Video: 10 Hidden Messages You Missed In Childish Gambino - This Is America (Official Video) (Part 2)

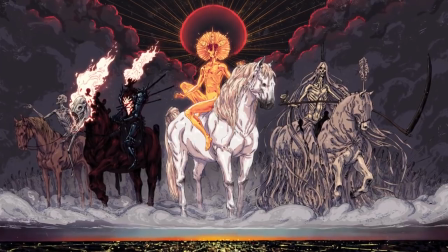3:57 Others say it may be the white horse referenced in the Bible, a symbol of conquest,
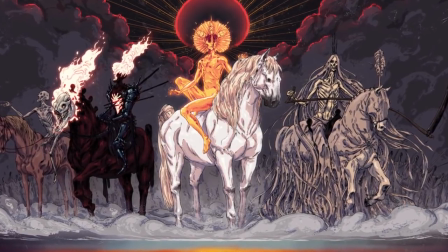4:02 while another user said it represented the book Behold a Pale horse written by Bill Cooper, former U.S. naval intelligence,
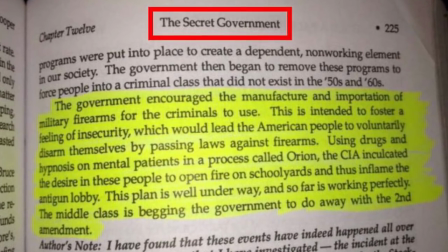4:10 that described conspiracies within the government to coerce the civilian population.
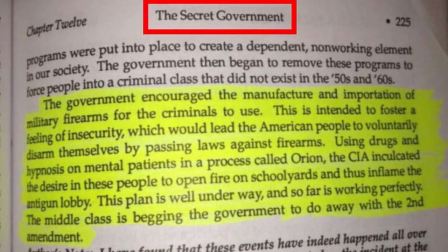4:15 So there are many theories behind what this horse is supposed to represent.
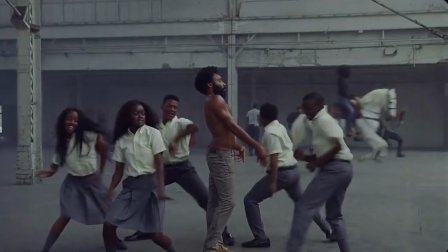4:19 And while we don't have a complete understanding, as Gambino was trying to go for here, we can conclude some important details about the scene.
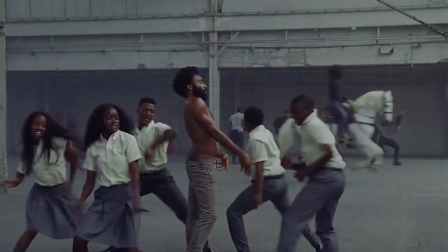4:28 Let us know if you all have any opinions or ideas on what this horse could mean. We would love to hear your thoughts.
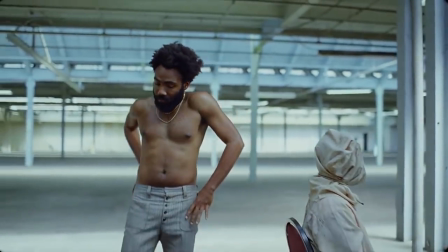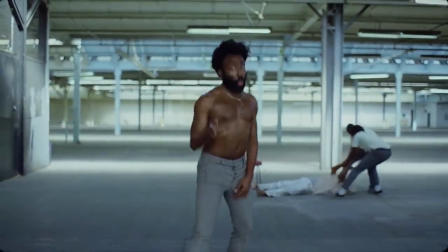4:39 Number 7. The juxtaposition of the happy music with the dark lyrical content.
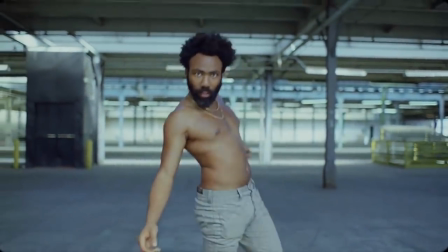4:45 The beginning of this song starts out very kind of slow and cheery. First time listeners may be thinking, wow, what a nice song.
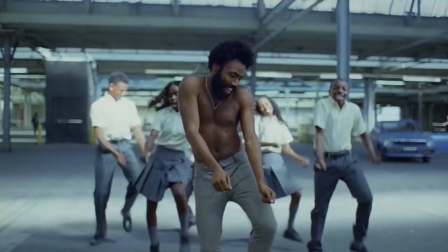4:53 Just simply flowing, groovy, kind of like Redbone. Well, we quickly realize this to be false.
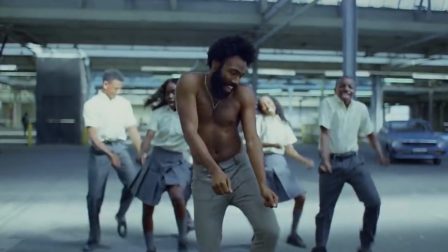5:00 This is supposed to be jarring.
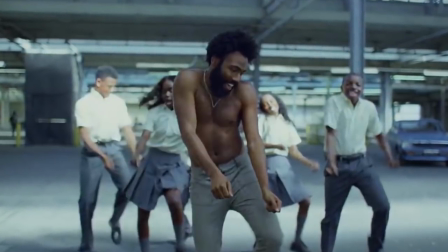5:03 The sweet, peaceful music at the beginning is designed to lull you into a false sense of security in a belief that everything is going to be fine.
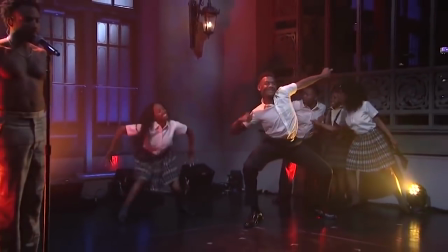5:11 The abrupt shootings and lyrics are designed to wake you up. This is a metaphor for needing to be jarred awake in order to fully process these events.
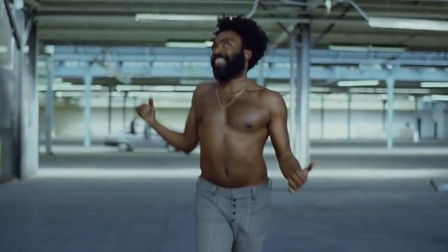5:20 With everything that has been going on in America, we really seem to just let things slide.
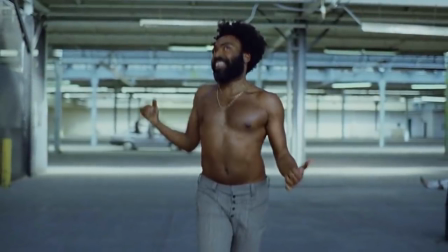5:26 And Gambino was going for this when he sent the message out there in his song. We must be alert and ready for anything to happen here in the USA.
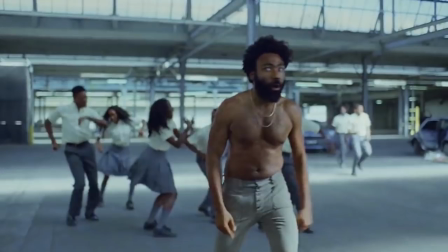5:35 But what people also need to do is stay awake and stay focused on helping better the country.
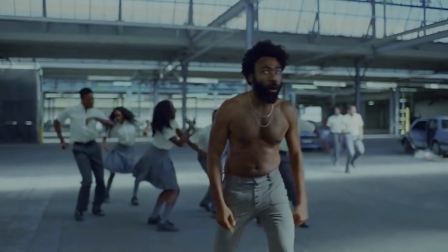5:41 This is definitely a very important theme that Glover used in the song. Number six, two gold chains.
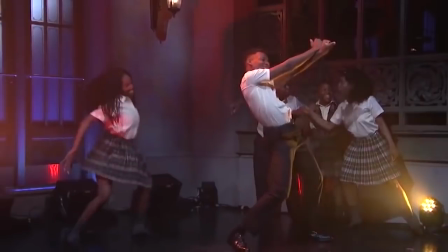5:48 Glover's wardrobe choice has deep ties to history as well.
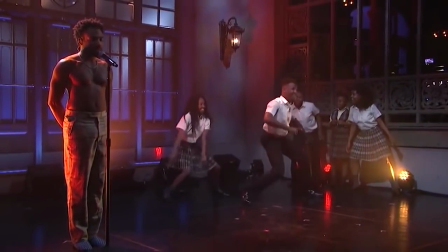5:52 Not only are his pants Confederate uniform slacks, but the double gold chains are symbolic as well. The two chains represent bondage and the enslavement of African Americans during the birth of our nation.
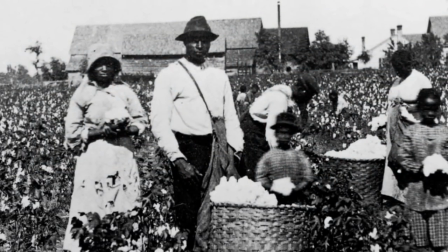6:05 Even though technical, explicit slavery no longer exists,
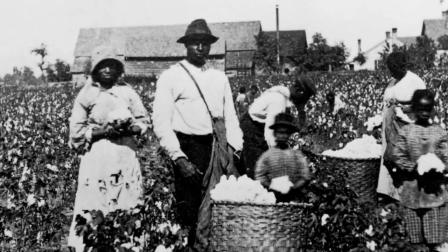6:09 many are still in bondage through systemic racism and the infrastructure of modern institutions that were built on racial prejudice.
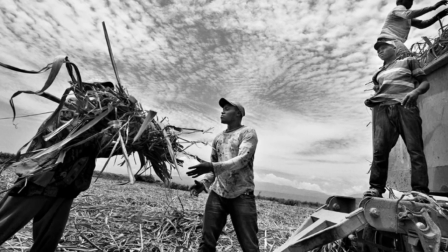6:17 The gold chains also symbolize consumerism in America and our obsession with material objects.
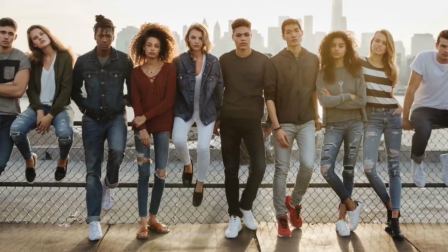6:22 This is definitely a very subtle theme and message that Gambino added in the music video, and I'm sure most of you missed it.
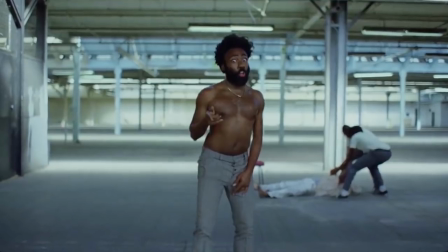6:30 What's also important to note is that the chains don't look like anything special to the meaning, as many rappers do wear expensive chains.
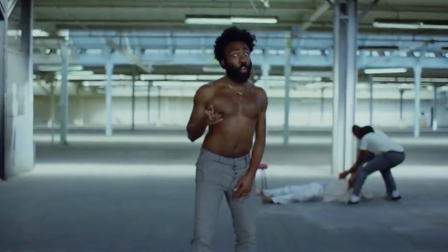6:39 However, this may have been Gambino's way of showing that people don't look deep into the meaning of what is going on,
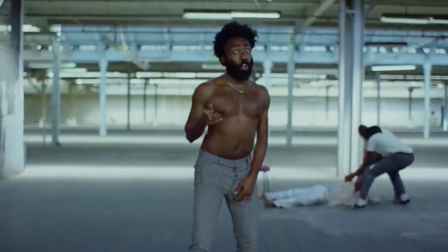6:45 and only like the look of what their favorite celebrities put on.
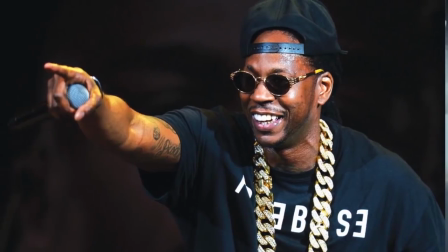6:49 For example, there's a rapper named 2 Chainz, who, as his name suggests, literally reps two gold chains.
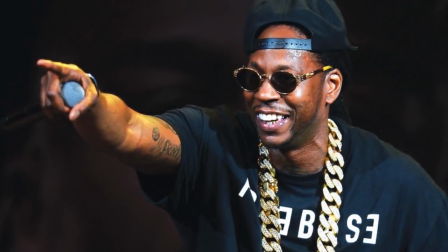6:56 This may actually be a nod at the rapper 2 Chainz, and while most think the gold has to do with some history,
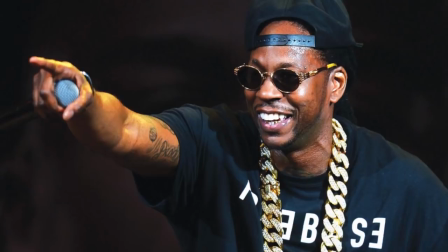7:03 it may have a double meaning as to what Donald wants to get across.
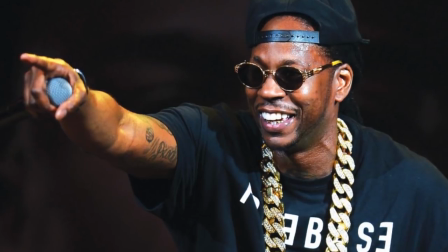7:07 I'm not sure what he has to say for 2 Chainz, but if you have an idea on how this may be a correlation to the rapper, let us know in the comments down below.
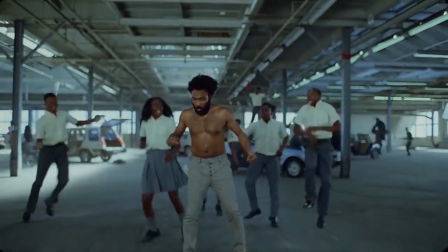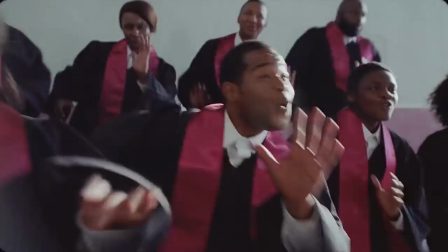7:24 Number 5. Guara Guara While the music video has a very important and deep meaning behind it,
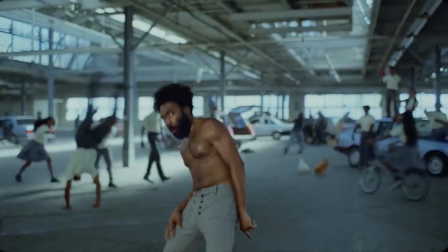7:31 Glover uses dance moves to make it interesting and to the point. However, among the many recognizable dances is the Guara Guara.
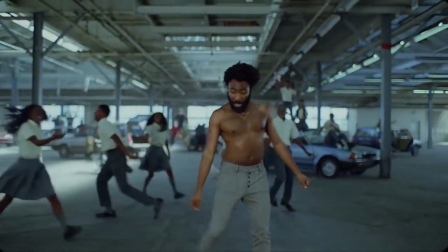7:39 The viral dance craze originates from South Africa and was brought to the Grammy stage by Rihanna.
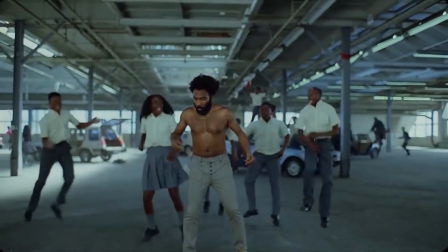7:45 Incorporating the South African move has two very different meanings.
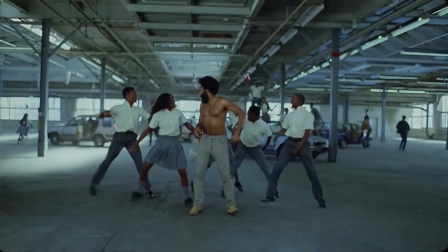7:49 Lightheartedly, it can be just another way to throw in a viral dance since Guara Guara inspired the Stanky Leg.
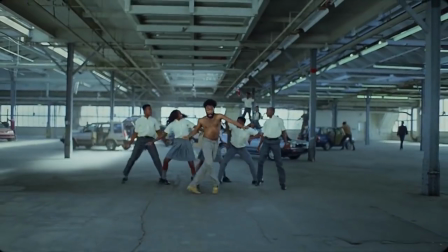7:56 However, it also draws attention to apartheid in South Africa, comparing it to how we view and treat minorities in America.
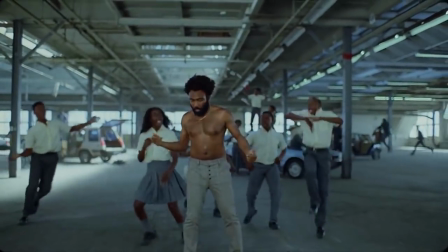8:04 This connection shows how the two systems are not that different. But what a lot of people also think, based on all the dances combined,
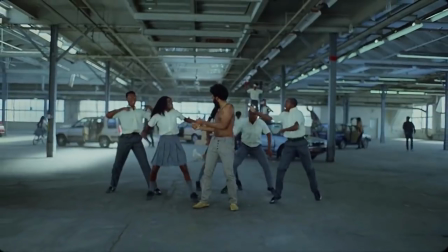8:11 is that Donald was trying to dance as a distraction to the people watching, or the stuff going on in the background as,
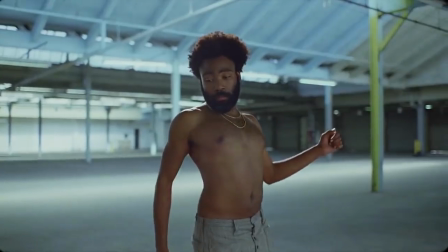8:19 well, that's what happens in America. Number four, why Gambino is shirtless.
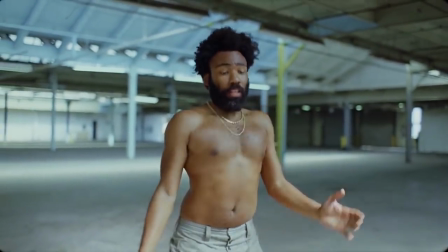8:24 If you think Gambino isn't wearing a shirt just because he wanted to show off his trim frame, you're missing the point.
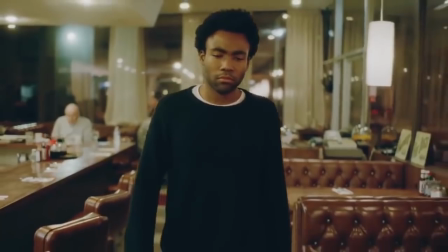8:31 Glover wants to remind us that crimes are committed against African bodies like his with some
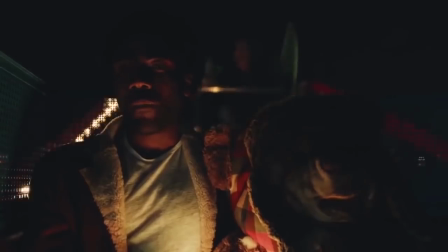8:37 regularity and with no heed to whether the body in question is that of a celebrity or an ordinary citizen.
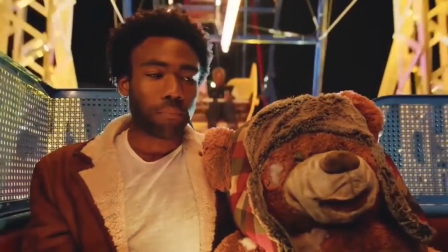8:43 This is also the implication, buried in the lyrics,
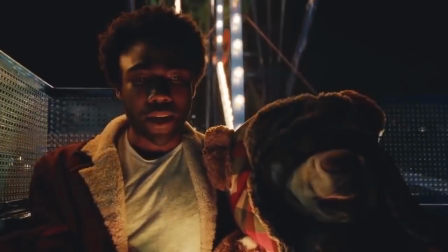8:47 which include the phrase, Please be trippin', now, and which speaks of guns and my area.
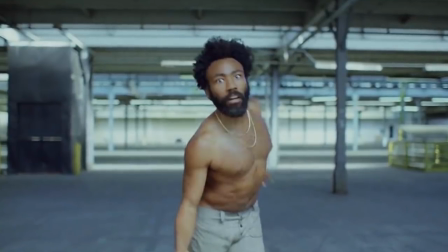8:54 Glover remains without a shirt because no matter what he looks like, he knows he's going to get questioned because of his race.
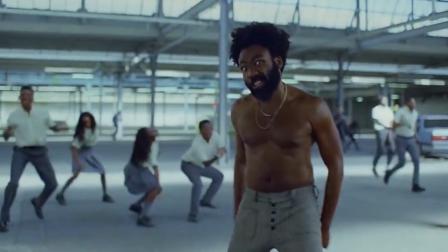9:01 This is also a very important theme and relates to the idea of the dances, the police, and many other aspects of the music video.
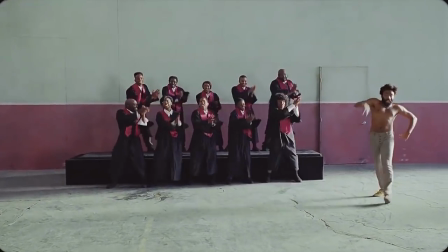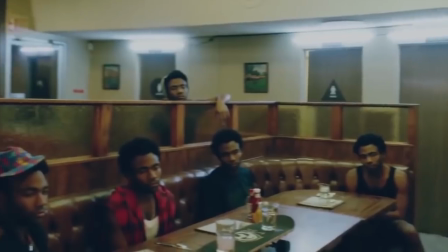9:18 Number three. Guns are treated better than police.
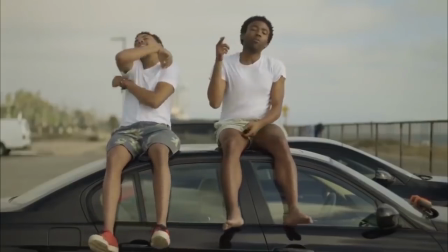9:23 As Gambino gently places his weapon in a red cloth, we see the shooting victim's body just kind of taken out of the picture. The implication that weapons are more precious than a human life can be seen twice in the video,
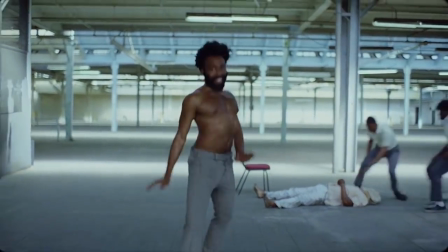9:37 a very accurate representation of how people live these days in the U.S. Not to mention, he commits a bunch of acts of crime in the music video,
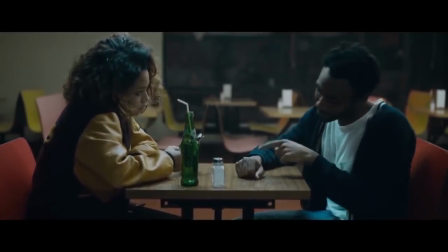9:45 but the adding of the carefully placed gun on a small red carpet makes this idea even more interesting and to the point.
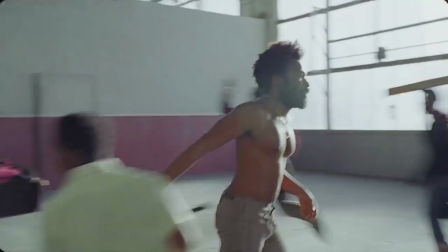9:53 With everything that has been happening in the USA recently,
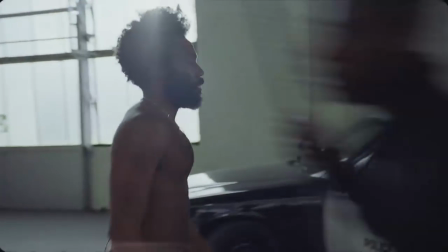9:57 it's not a surprise that Donald feels people treat their precious piece of metal better than humans themselves.
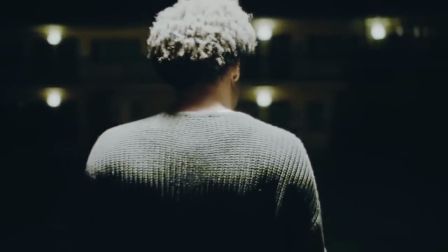10:06 Number 2. The Jim Crow Pose It's also been suggested that the pose Gambino pulls before taking his first victim,
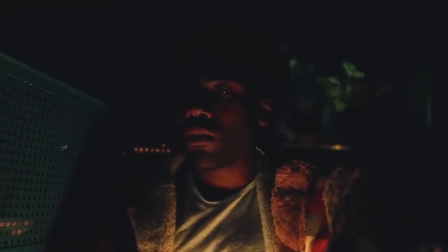10:14 played by artist Calvin II, is a reference to Jim Crow, a theatrical racist stereotype created in the 19th century.
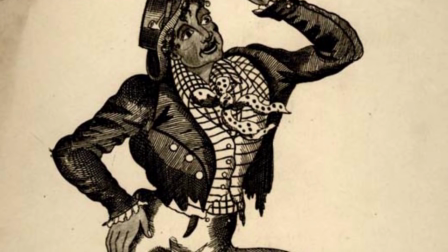10:22 The name was later used as the name for racial segregation laws in the U.S.,
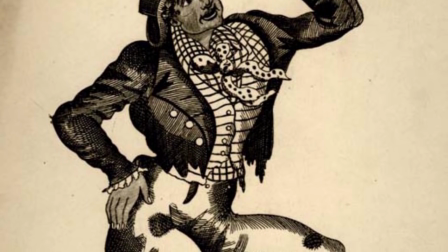10:27 before evolving once again into a term to describe the politics in America by Michelle Alexander, author of The New Jim Crow.
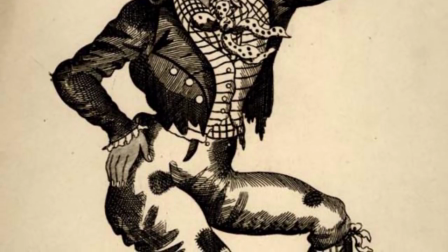10:36 Alongside the performative element of the video and the range of dramatic facial expressions pulled by Childish Gambino,
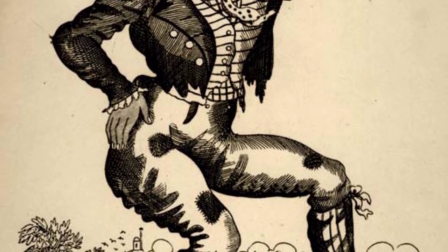10:43 he could be seen to embody different stereotypes throughout the video, from the violent aggressor to the entertainer to the hunted.
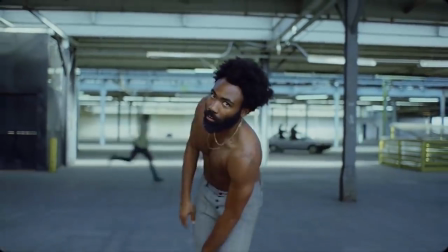10:50 As you all can see from the picture, Glover's hand placement and pose looks exactly like that of the Jim Crow painting.
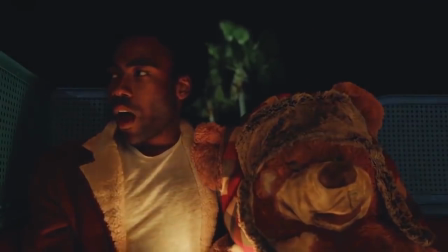10:58 As we mentioned earlier, Glover goes from everything from old times to current problems,
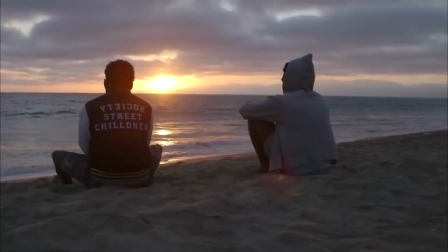11:02 but this may also be meaning towards the fact that this racism still exists.
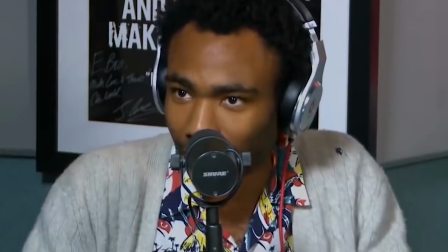11:08 While it may be illegal, many people still remain racist to his kind, and the Jim Crow pose is just one of the nods at this theme.
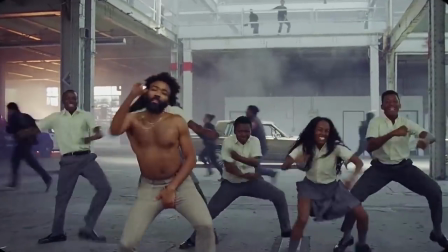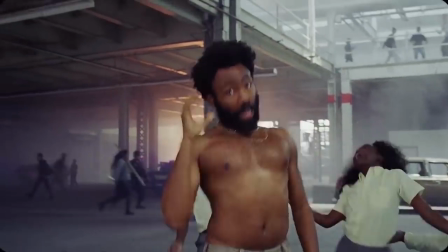11:25 1.
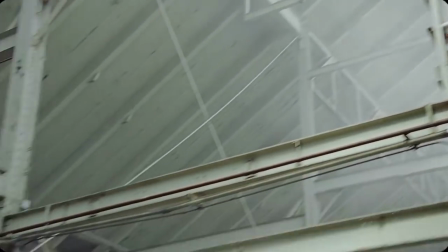11:26 The Constant Distraction Throughout the video, Childish Gambino and his actors use dance as a distraction from the brutality unfolding around them.
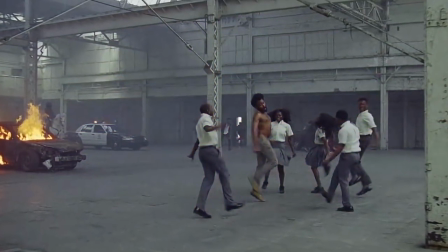11:34 This can be seen as a reflection of how we live and function in online spaces in 2018.
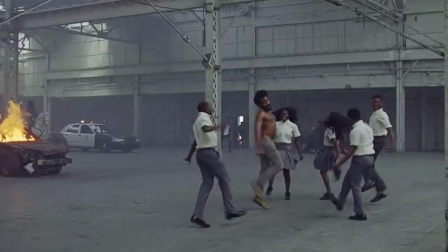11:41 The forums we use allow two opposing forces of joy and horror
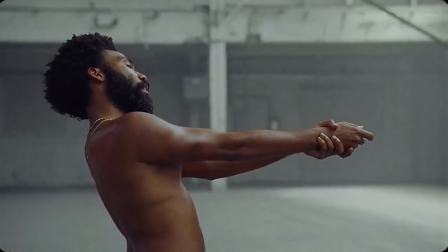11:46 to coexist as spectacles of viral memes fill our feeds interchangeably.
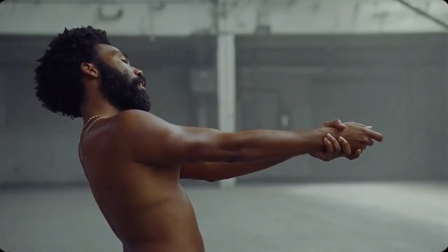11:51 As Gambino rattles off the lyrics, hunted bands, hunted bands, hunted bands, contraband, contraband, contraband.